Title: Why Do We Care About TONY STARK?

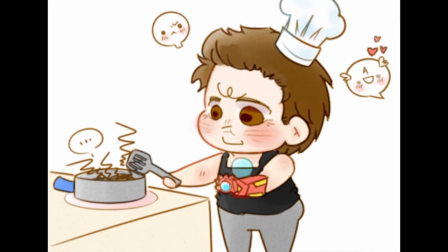[12:22]
He doesn't just answer a question, he gives it his own flavor, his personal frame, controlling the dynamics of the interaction.
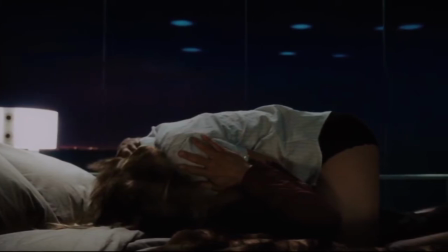[12:29]
When at the end of the conversation we see him taking her to the bed, it's definitely not surprising that he is really capable of doing it.
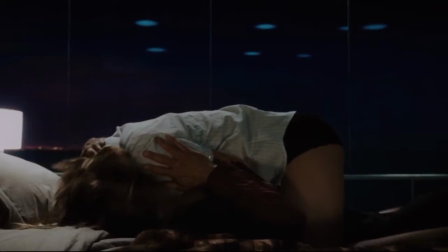[12:37]
As much as the beginning of the film suggests that he is a womanizer, simply for saying that he slept with some models from a magazine,
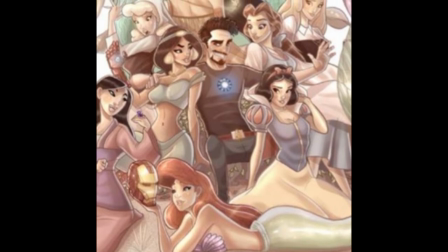[12:44]
presenting this in a practical scene is what makes the trait really palpable.
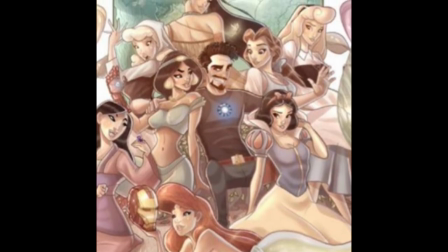[12:49]
In this way, we have now well established who the protagonist is, and if we were to stop the analysis here, what could be our conclusions?
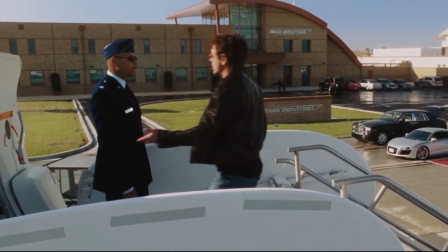[12:57]
The guy is arrogant, at times disrespectful for his lack of commitment and seriousness, as well as a highly inconsequential individual.
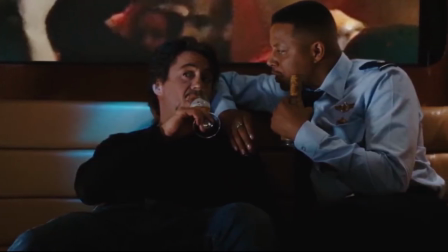[13:05]
And as the movie continues, the characteristics are only reinforced, such as from the fact that he leaves Rose waiting 3 hours for his arrival,
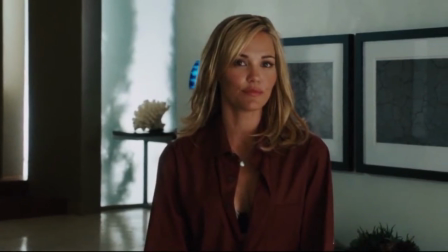[13:14]
or simply by the fact that he dismissed the reporter the very next day without even looking at her face.
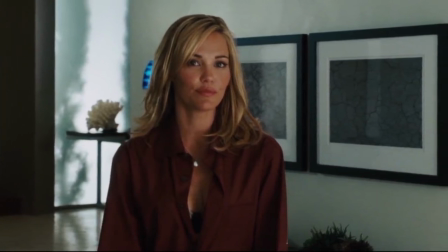[13:19]
What we can take away that is new and useful for the proposal of what makes us like Tony Stark is his relationship with Pepper,
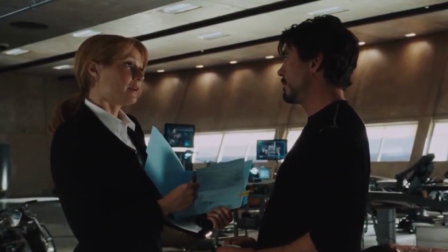[13:27]
who so far is the only character he seems to have the slightest respect for.
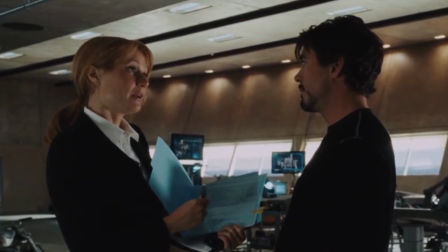[13:32]
But even that relationship is unclear, if it is due to the fact that he really has her in a higher degree of importance than the others,
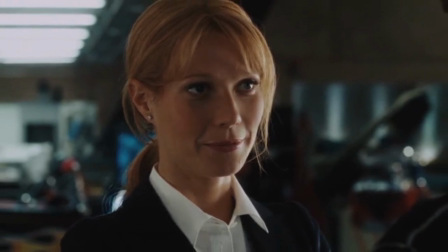[13:39]
or if it is the simple fact that she is firm about his advances, as shown in this initial first scene they shared together.
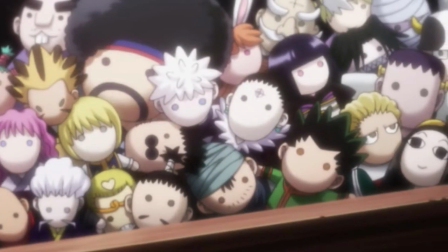[13:46]
On the outside, it looks like the rest of the people around are like toys that entertain him for a while,
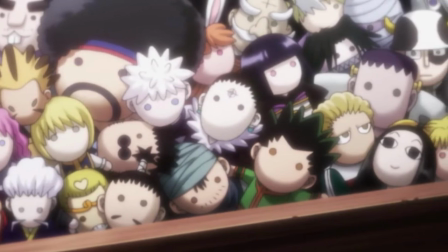[13:53]
but that he could simply discard given the right replacement.
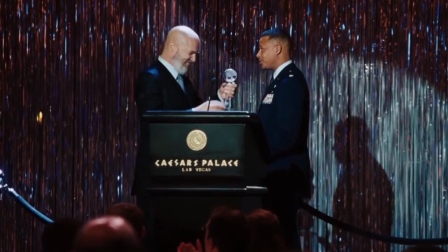[13:56]
For example, if Rhodes got fired or Obadiah retired, from what we see in this beginning,
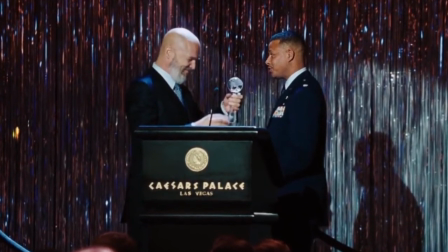[14:02]
it doesn't seem like Tony would suffer more than a simple, "Yeah, it's a shame, they are gone, but hey,
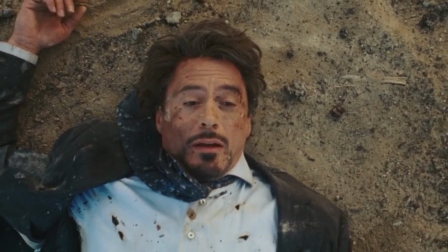[14:07]
who do I work with now?" And well, that, of course, are the impressions I got before the initial event took place, because once Tony is captured,
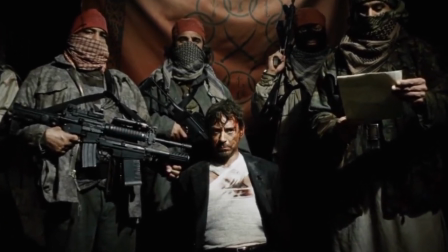[14:16]
his construction construction process can continue, and here we can see more elements that connect us better to him.
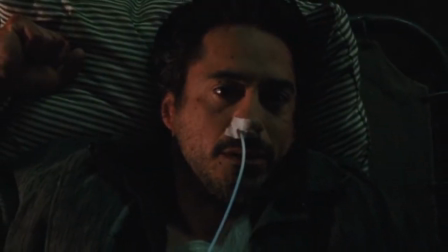[14:22]
Tony is placed in a victim position, and this is one way we can empathize a lot with any kind of person,
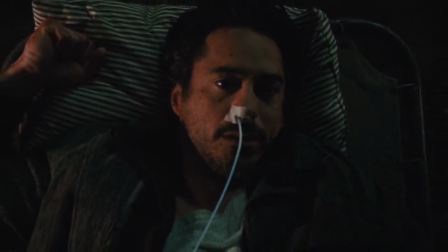[14:28]
given the fact that most of us simply have some degree of kindness in our little hearts.
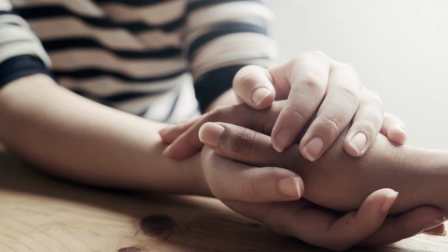[14:33]
That's why when seeing others suffering, even though the problems in question are not directly with us,
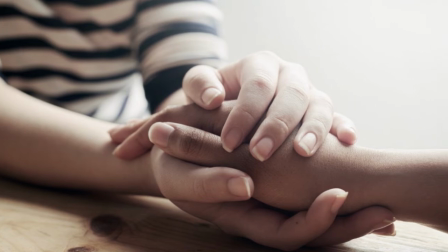[14:38]
they can still affect the audience emotionally to the point where we can end up putting ourselves in the person's
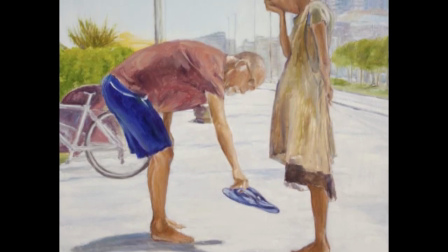[14:44]
place and afterwards creating a minimal affection for them given their uncomfortable situation.
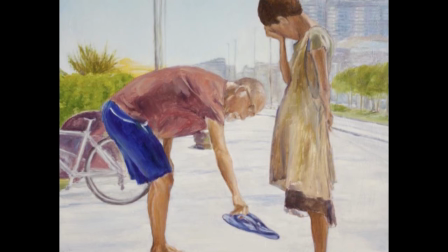[14:49]
Soon after, he meets his savior,
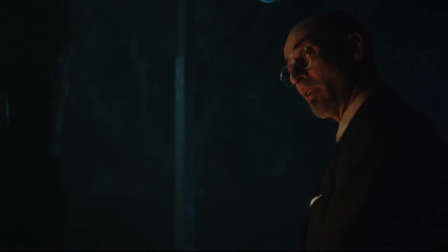[14:52]
and the two already starts developing a good friendly relationship while the plot goes on to explain what was the reason for all of this mess.
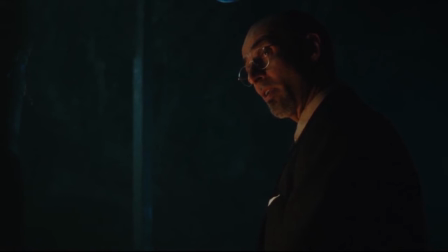[15:00]
And how ironic.
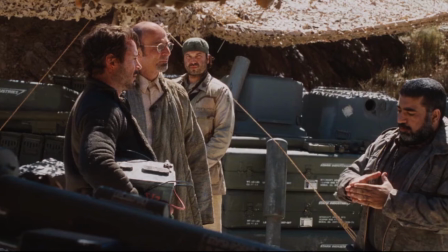[15:01]
It turns out that Tony's actions towards supplying weapons to both sides of the war have now led him to become a literal slave to his job,
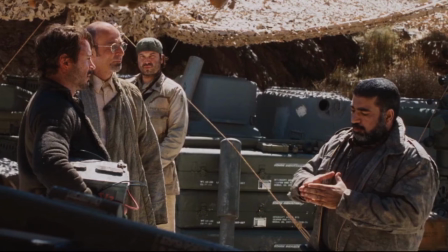[15:10]
being forced to produce these very same weapons for his newest enemies.
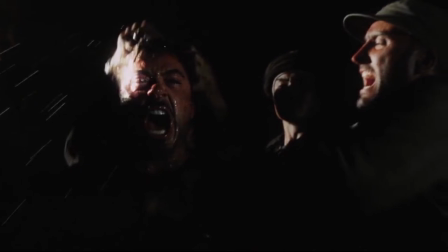[15:14]
But as presented at the beginning of the film, this guy is not the type to cooperate easily.
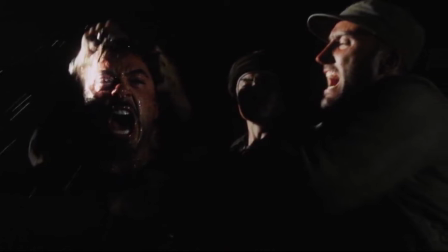[15:19]
And after a light-wet incentive in the form of torture, he even accepts working for the guys, but of course with a certain disclaimer in his head.
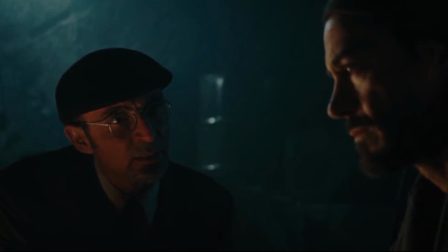[15:28]
And that's with a little speech from his newest friend about how he can't let this be his legacy.
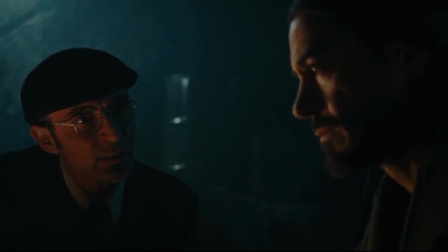[15:33]
Tony decides to put a certain plan in place. In this way, Iron Man actually begins to be created, including his new heart,
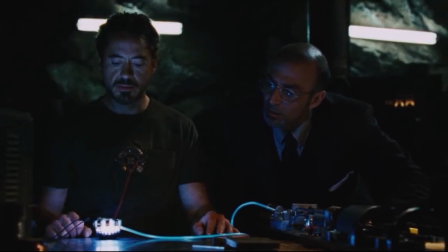[15:41]
that, symbolically, will have an interesting metaphorical meaning as the movie progresses.
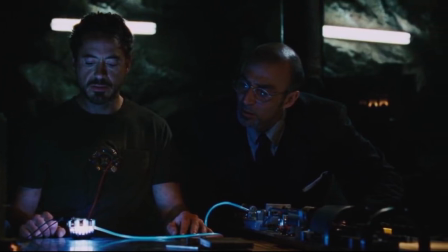[15:46]
The guy known as the Merchant of Death literally having an iron heart, a weapon.
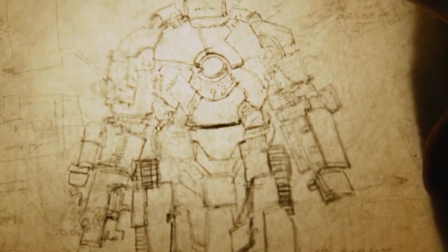[15:51]
If they want Tony to wreak havoc, then he will, but this time with a little twist.
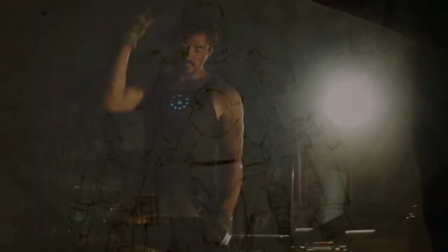[15:57]
As he forges his armor, metaphorically he also forges his new character,
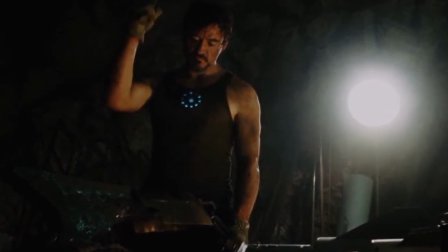[16:02]
little by little exchanging ideas with Yinsen and being convinced of a new
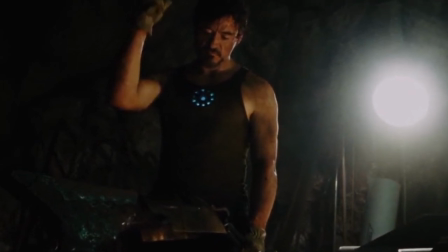[16:06]
perspective on life by this new and so far only real friend in the movie.
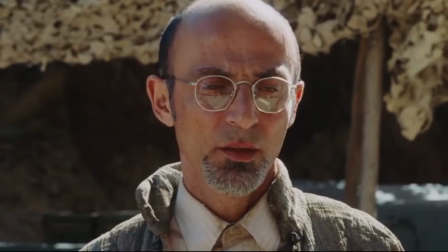[16:11]
And as a character, Yinsen here is very important.
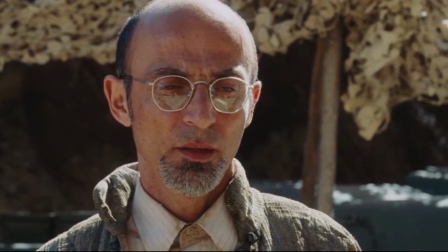[16:14]
He serves as an ear for the audience to have a way to talk to Tony as well as bringing the most key moments of the protagonist to be open.
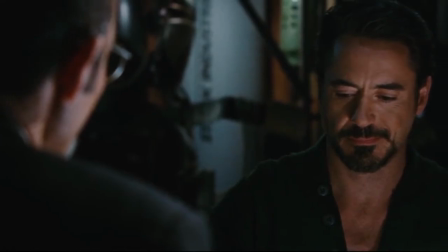[16:22]
He is the one who makes Tony wonders if he has someone to return to.